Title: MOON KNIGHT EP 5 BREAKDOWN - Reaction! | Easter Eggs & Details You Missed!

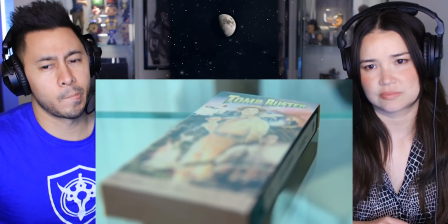Yes, Rosser is the name of Dr. Grant's young sidekick, Tomb Buster being a movie that these brothers must have watched together, and Roro being his nickname probably came from Rosser.
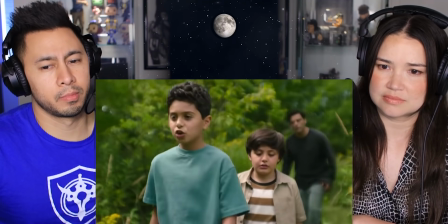And him doing the British accent is likely what inspired Mark to start doing that voice to escape his mom.
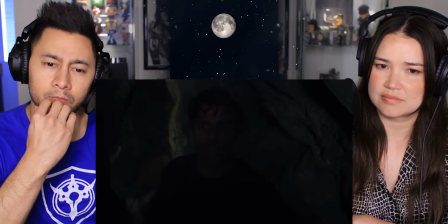As Steven pushes into the flooding cave, the sounds of water also play over the shots of Mark in the psych ward.
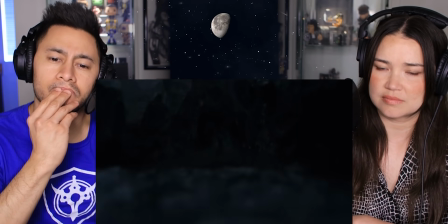But we never see the boys inside of the cave, and we never see young Mark escaping it. Yes, there are lots of rules about filming child actors in water. It's generally not a safe thing to do. But you can also interpret this metaphorically. Mark entered Plato's elevator cave and never came back out.
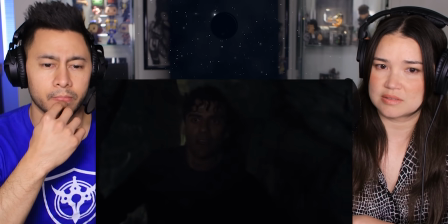He never reached true enlightenment. He just remained chained up in that cave, only able to perceive reality as deceptive shadows on the wall.
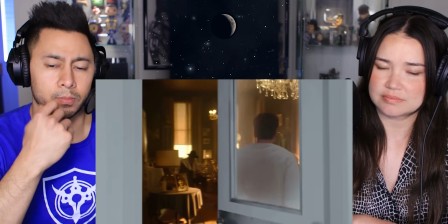But then Mark enters the memory of the Shiva for his brother. Now, a Shiva is a Jewish funeral service for a close family member.
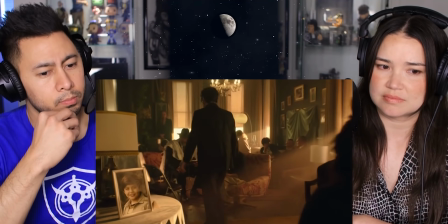And I really love that they included the detail of the mirror being covered in this green sheet because it's customary
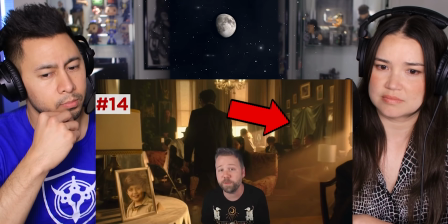to cover mirrors in the Shiva household so that the mourners focus less on themselves and solely on the deceased.
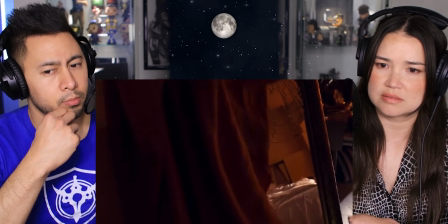But this also reminds us of Mark's partially covered mirror in his hotel room at the end of episode two, a shot that also prominently featured his Starved David necklace.
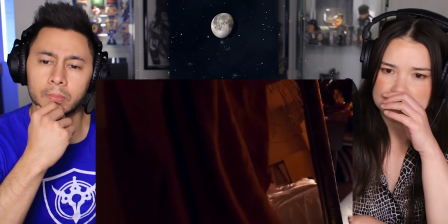Mark tried to cover that mirror, but the sheet slid off.
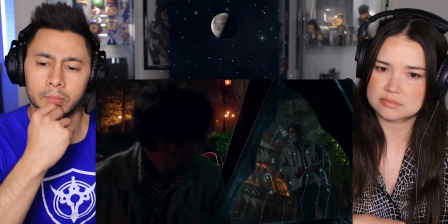Throughout the series, his mirror reflection has been what's haunting him everywhere, now reflecting how he's truly unable to mourn.
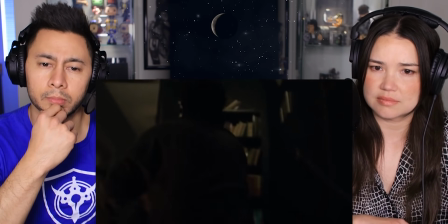The staircase that Steven goes up has actually been seen in the closing credits to every episode, and now we know why.
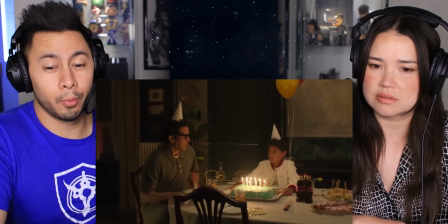Birthday after birthday, it's a powerful representation of the torment that his mother put him through.
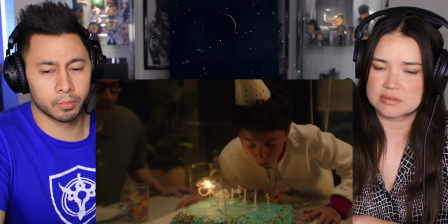We start with Elias and Mark blowing out the candles together, but framed behind them in the middle is that wet bar with the decanter of booze.
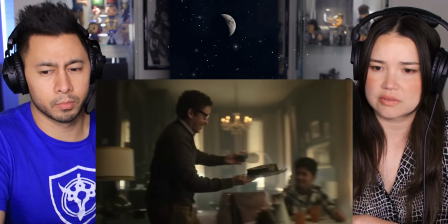Now, Steven goes up again, but just finds himself back on that same floor. Impossible to escape the cycle of abuse.
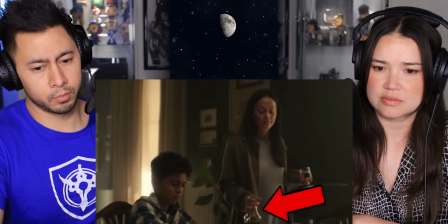And now on this birthday, the decanter is in Wendy's hand.
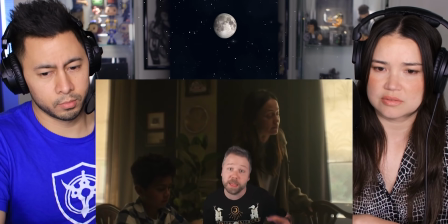Hey, a pro tip, if someone is walking around with a glass of booze in one hand and the full bottle in the other, just waiting to refill it, there is a problem.
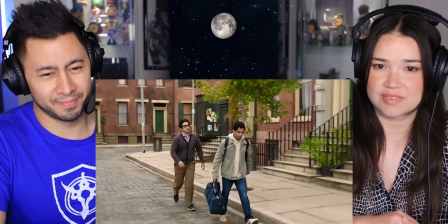And poor teenage Mark finally just has to leave this house.
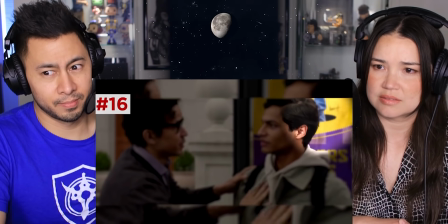Actually, behind Mark in the scene, is this poster showing someone falling down a hole as this whole episode shows Mark and Steven doing, descending deeper and deeper in a manner.
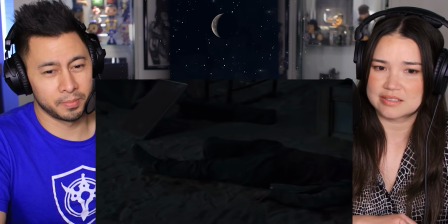Wow. Mark and Steven tumble on to the dig site incident.
Turns out going AWOL in a fugue state gets you discharged from the military.
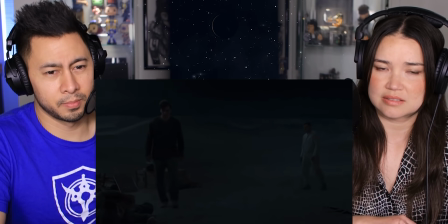Didn't have a ton of options after that, so I went work for hire for my old CO Bushman.
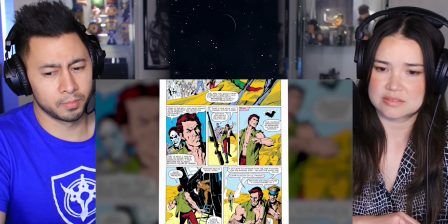Yes, referring to Raoul Bushman, Mark's mercenary partner in the comics, turned villain responsible for the death of Marlene's archaeologist's father, or in this case, Layla's father.
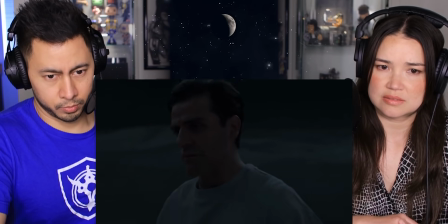Mark recounts how he tried to help this dig team escape, but ended up getting shot himself and had to crawl into the tomb of Khonshu.
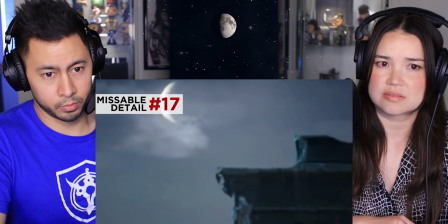Now notice how the moon overhead is now in its waning crescent phase. The crescent shape, meaning Khonshu's power, is rising.
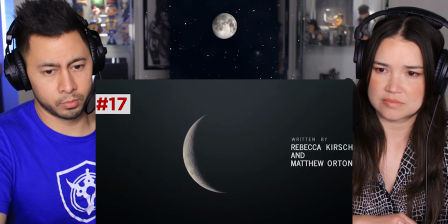We can also see this same phase of the lunar cycle in the episode five credits, which have been changing episode to episode.
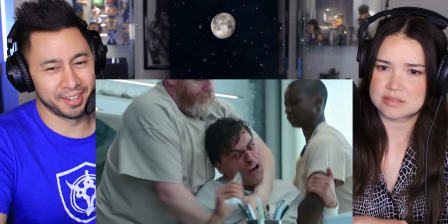Oh my gosh. So he's going to off himself here, as we saw Jake tried to do earlier with that paperweight, but Khonshu stops him.
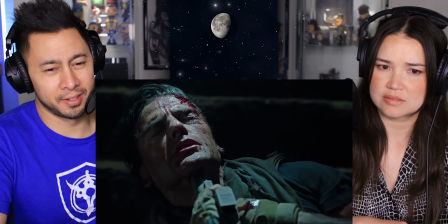What a waste.
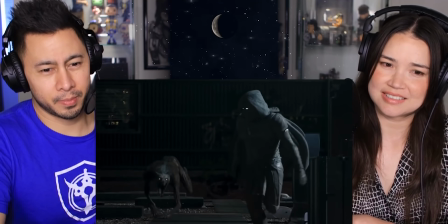Huh?
Now it's interesting, you could actually interpret everything that happened to Mark's life after this point as the judgment journey of a man within the moment of his suicide.
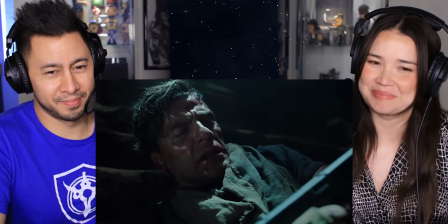Which, by the way, my hot take for Liam Neeson in the gray. Think about it. Khonshu says, Your mind, I feel it fractured.
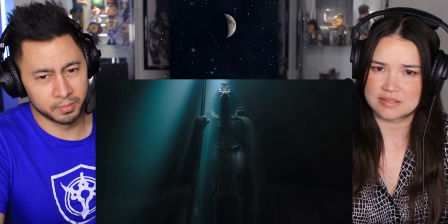Most fascinating. You are a worthy candidate to serve me during this time.
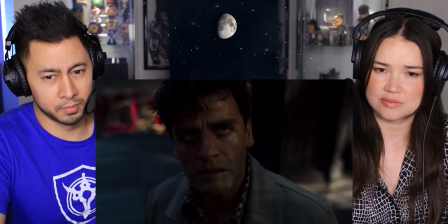Yes, so Khonshu didn't possess Mark in spite of his DID, but actually preys on him because of it.
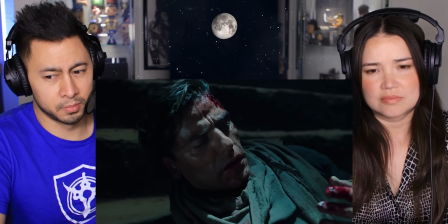And there's a really quick subtle shot here. As Mark first drifts closer to death,
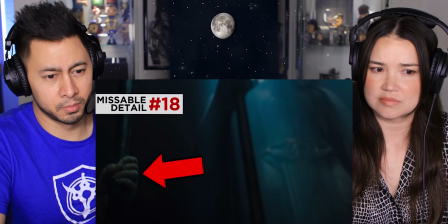he looks up at the statue and briefly we see khonshu's actual hand and staff before that statue just a way of showing how mark is already beginning
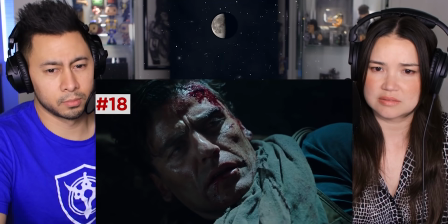to allow that deity into his heart and mark consents then rise
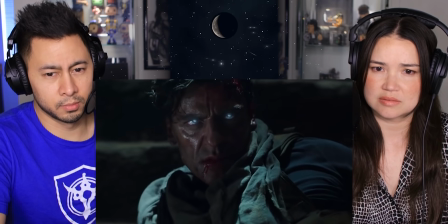rise and live again as my fist of
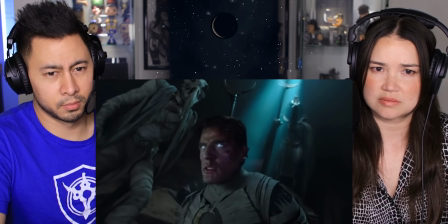vengeance as my
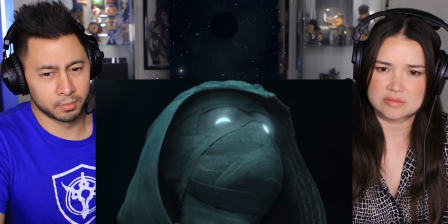moon knight yes the first and so far only time moon knight has been spoken on this show another parallel to WandaVision episode 8,
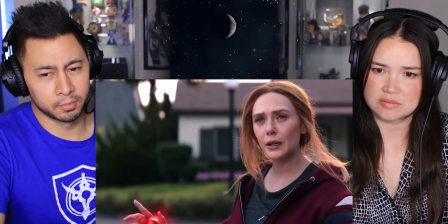which ended with Agatha saying Wanda's superhero moniker for the first time in the MCU.
That makes you the Scarlet Witch.
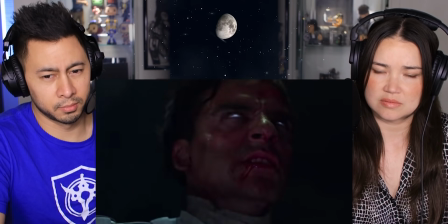And I like how various colors flicker across Mark's face during this transformation, showing the supernatural power inhabiting his flesh, as well as giving him this cool suit.
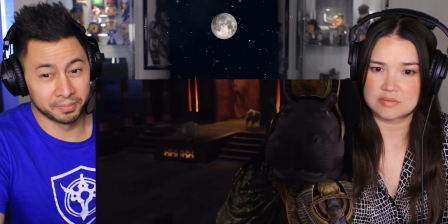Back on the deck, baboons scatter.